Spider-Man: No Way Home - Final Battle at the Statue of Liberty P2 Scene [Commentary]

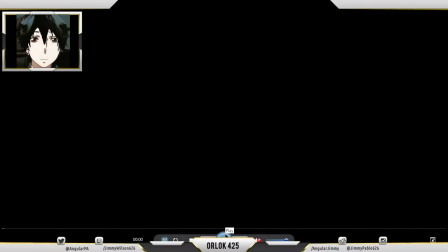(0:18)
Okay, this is another video on Spider-Man No Way Home commentary. Zero Pow Jimmy Pablo doing again my own opinion and thoughts of this scene. Now, if Apex does attack me, I will immediately go on YouTube,
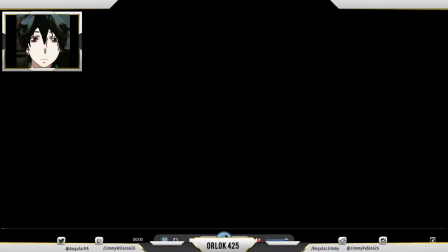(0:35)
and the YouTube will respond immediately to know that this is fair use immediately, because there's no audio whatsoever, and this is my own breakdown explanation of how the scene is.
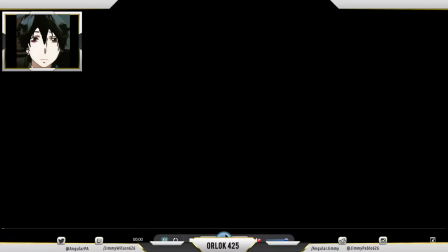(0:46)
So again, YouTube can immediately come after Apex, and then Apex will get in trouble if they do something like that of someone's fair use video.
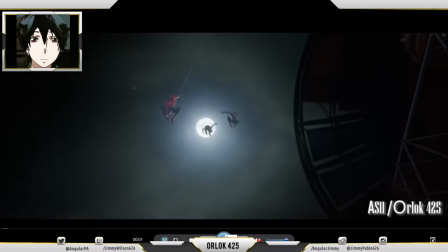(0:56)
Alright, so let's go ahead and break down and get started with this. So you can see how they start with this shot with the three Spider-Mans, which is pretty cool.
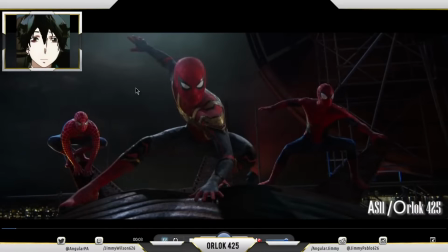(1:05)
And the only issue that I will have is, again, it's a little bit like angled down. Now, there's videos I've seen before where they have shots where their little bit angle is down, like if some ship was like barely going up, and that's what you got in the result. So that's exactly what it looks like,
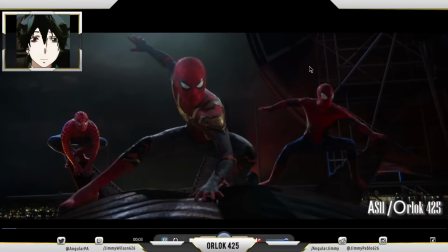(1:24)
similar to that. But rather than everything looks alright, you can tell the three Spider-Mans are showing their self
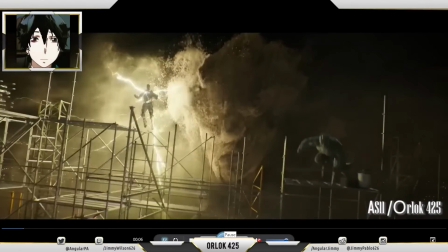(1:30)
on the screen, and then you got the three villains, which is perfect.
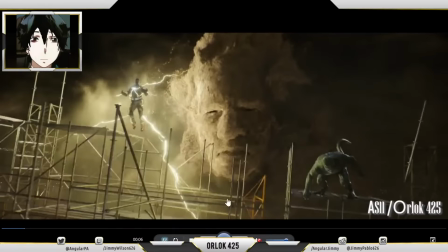(1:34)
They're right in the middle. You can tell their respective where they're at, and they keep them in focus in frame.
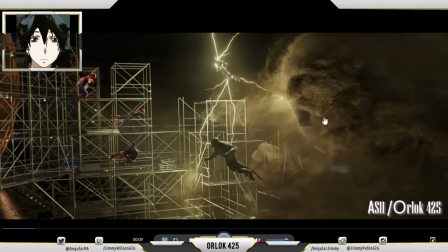(1:40)
And then you have them coming. Now, the only thing I'll have an issue with is this shot is completely in the edge. I would put it more, if you're gonna do this turn around them, I would go more for in the middle, so you're slowly turning them, so that way it keeps it right in the middle, so you could see how their fighting is.
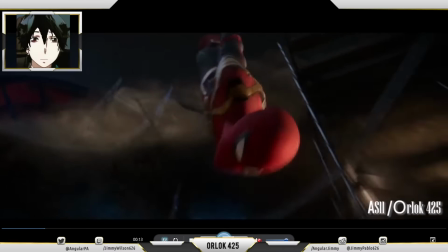(2:01)
You can tell each of them are getting attacked.
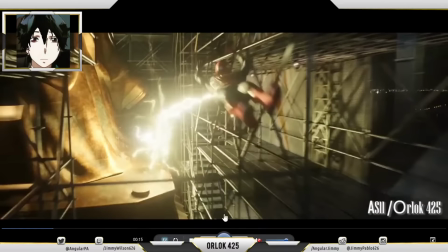(2:03)
Some are off screen, and it works perfect, this shot, because you keep them in frame.
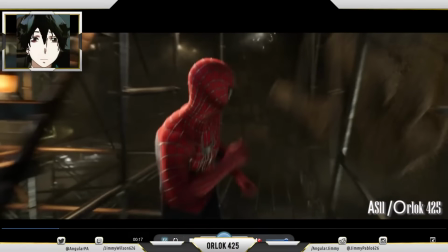(2:10)
You have another one right here where Sandman's coming after the other Spider-Man,
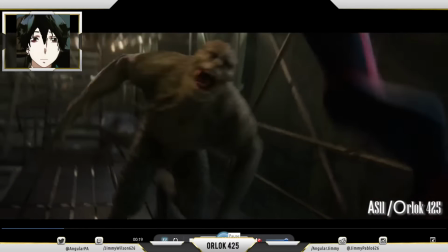(2:16)
and then the Lizard coming after as well, so it keeps them in frame.
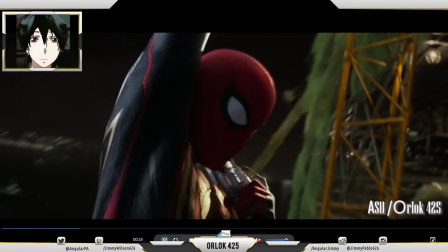(2:24)
And then always keep it in the middle, which you want to keep the audience engaged.
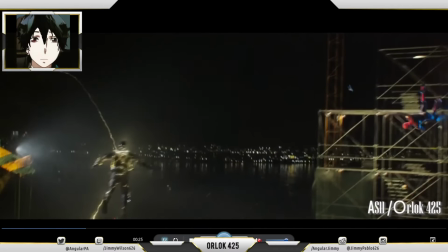(2:30)
You could tell he got shot right there.
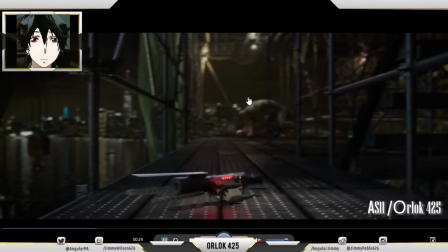(2:36)
And there you go, another shot where you can see the device, and of course the other Spider-Man looking at it.
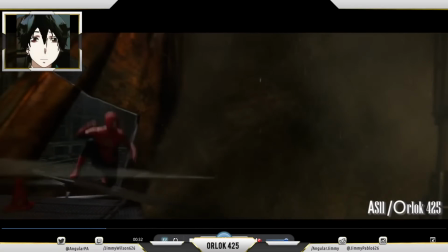(2:41)
And then the Sandman and Spider-Man right there going inside, which works definitely.
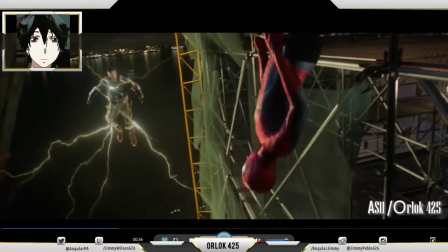(2:48)
He's about to slingshot, and you can see his respective. That's when you could do something like that to keep the audience engaged.
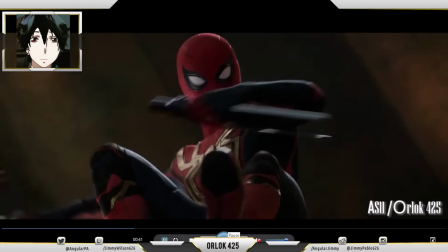(2:56)
And in the corner he throws it, and it's always good to keep things in the middle.
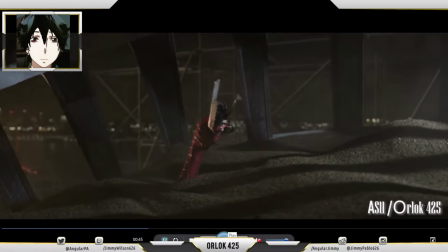(3:02)
You always want to ensure that the audience are always going to be engaged,
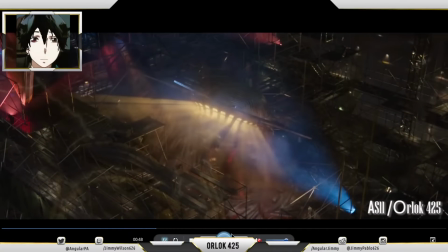(3:06)
and they'll have to turn their heads left and right, including when you're doing shots like this, so you can see what's going on.
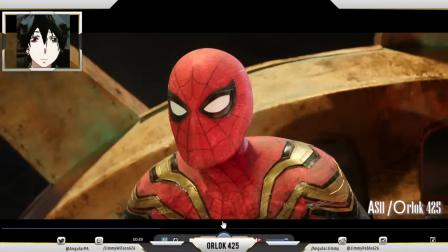(3:12)
And then this one is another good shot. I didn't have any problem with it.
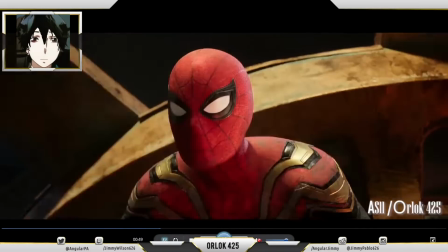(3:16)
You want to keeping the audience to look at everything, what's going on in the front. The only issue that I'll have, again, is right here.
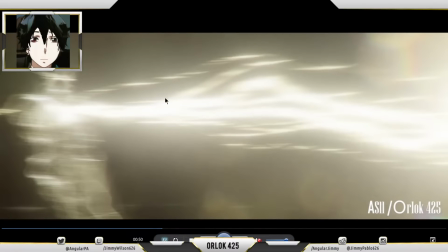(3:26)
I know you want to keep the electricity in frame, but I will start the person shooting in the middle, and then when he shoots, you start moving the camera so you can shoot the lightning,
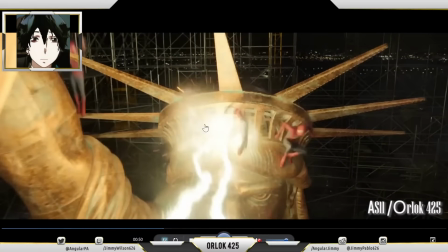(3:36)
so that way it keeps them there. And then this is his respective, where he shoots all three Spider-Mans.
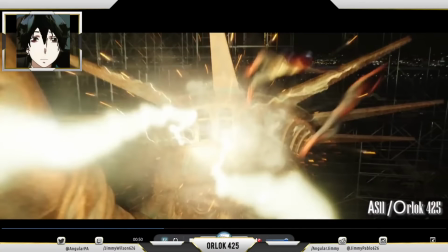(3:42)
They come through from the middle, which works. Now this one didn't have a problem, just the other one.
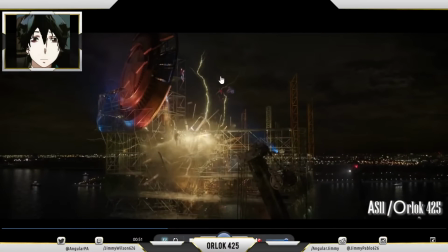(3:47)
And then getting a long, far away shot of what destruction will look like, which definitely it continues to keep it in frame and keep it going as much as possible.
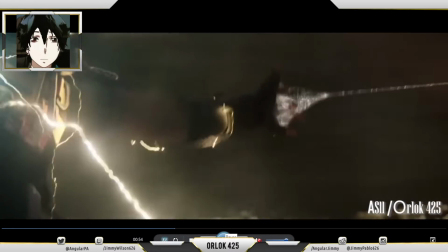(3:59)
Now, when you're doing long shots like this, you get the audience more engaged of what you're trying to show for the audience to keep it going.
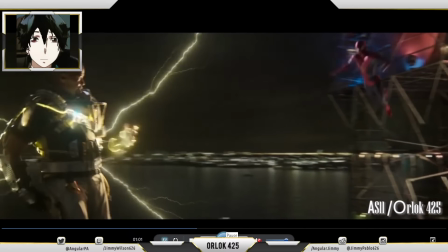(4:07)
And each of the shots that I could see, they wanted to ensure that you're doing medium shots,
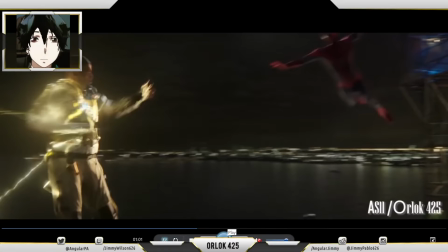(4:13)
doing inside a long shot, like medium long shot.
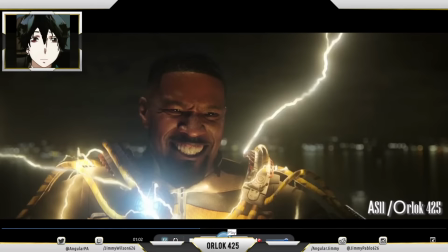(4:18)
And then one of them, of course, he hates the most.